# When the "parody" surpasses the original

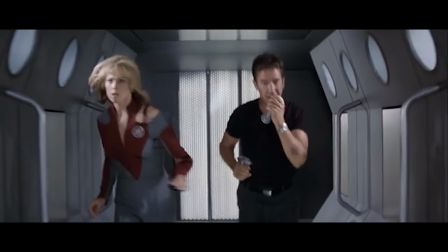498s
That same attention to detail can be found in another late addition to the script, the infamous chomper scene.
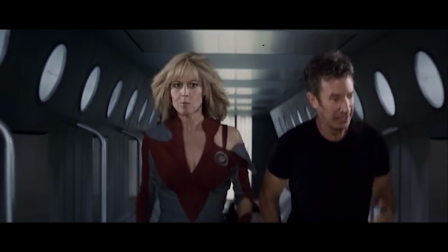504s The chompers?
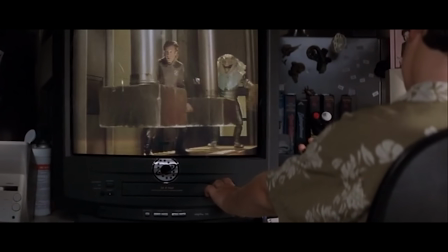509s
They're a device that would be featured in an episode solely to build tension in the scene, but serve no logistical function on the ship.
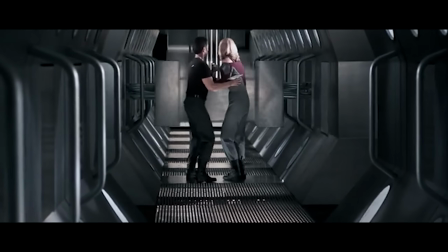517s It makes no logical sense, why is it here?
But because the Thermines assume everything on the show, no matter how implausible, is real,
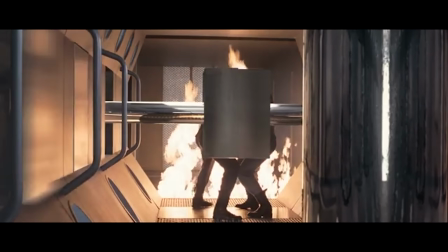525s
it leads to the joke and one of the greatest dubs in cinematic history.
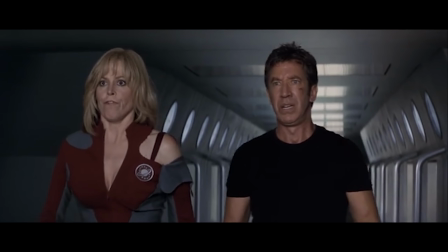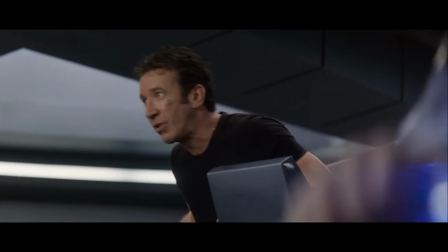535s
On the surface, Galaxy Quest might appear to be another pop culture parody, but unlike many of those films that prioritize laughs over depth,
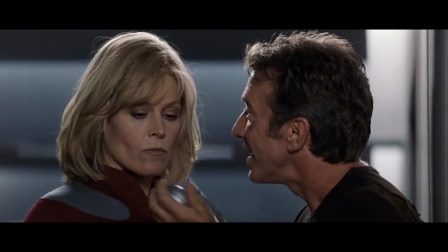544s
Galaxy Quest invests in its characters, giving them layers and complexity.
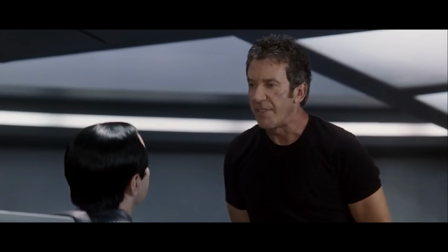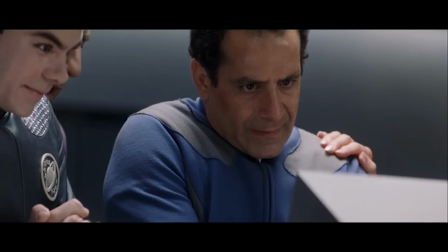555s
Each character undergoes a journey of self discovery, grappling with personal insecurities and evolving throughout the story.
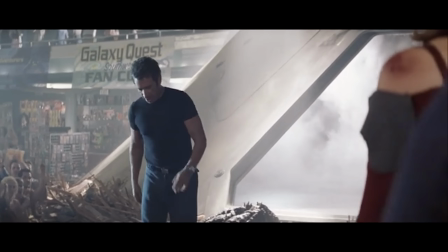562s
It's a celebration of humanity, an exploration of human relationships and emotions,
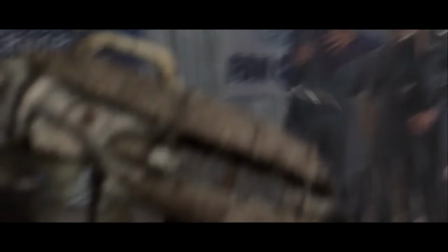568s
and it's this depth and level of passion that allows a super cheesy and implausible ending to hit such a strong emotional beat.
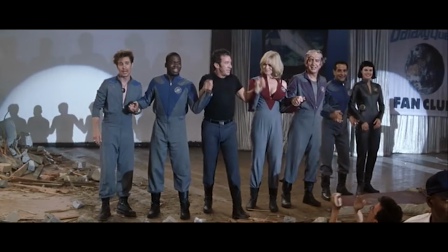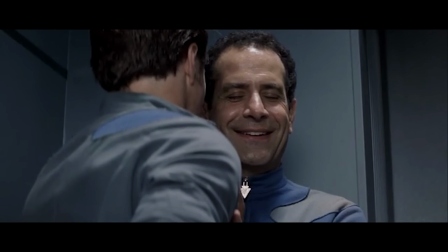581s
I'm Luke Custer and I leave you with one of my favorite line deliveries in cinematic history.
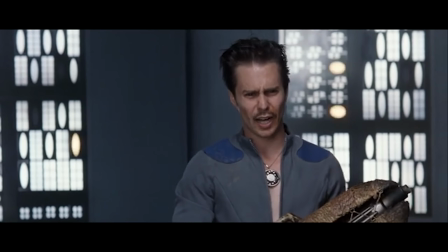591s Oh, that's not right. No.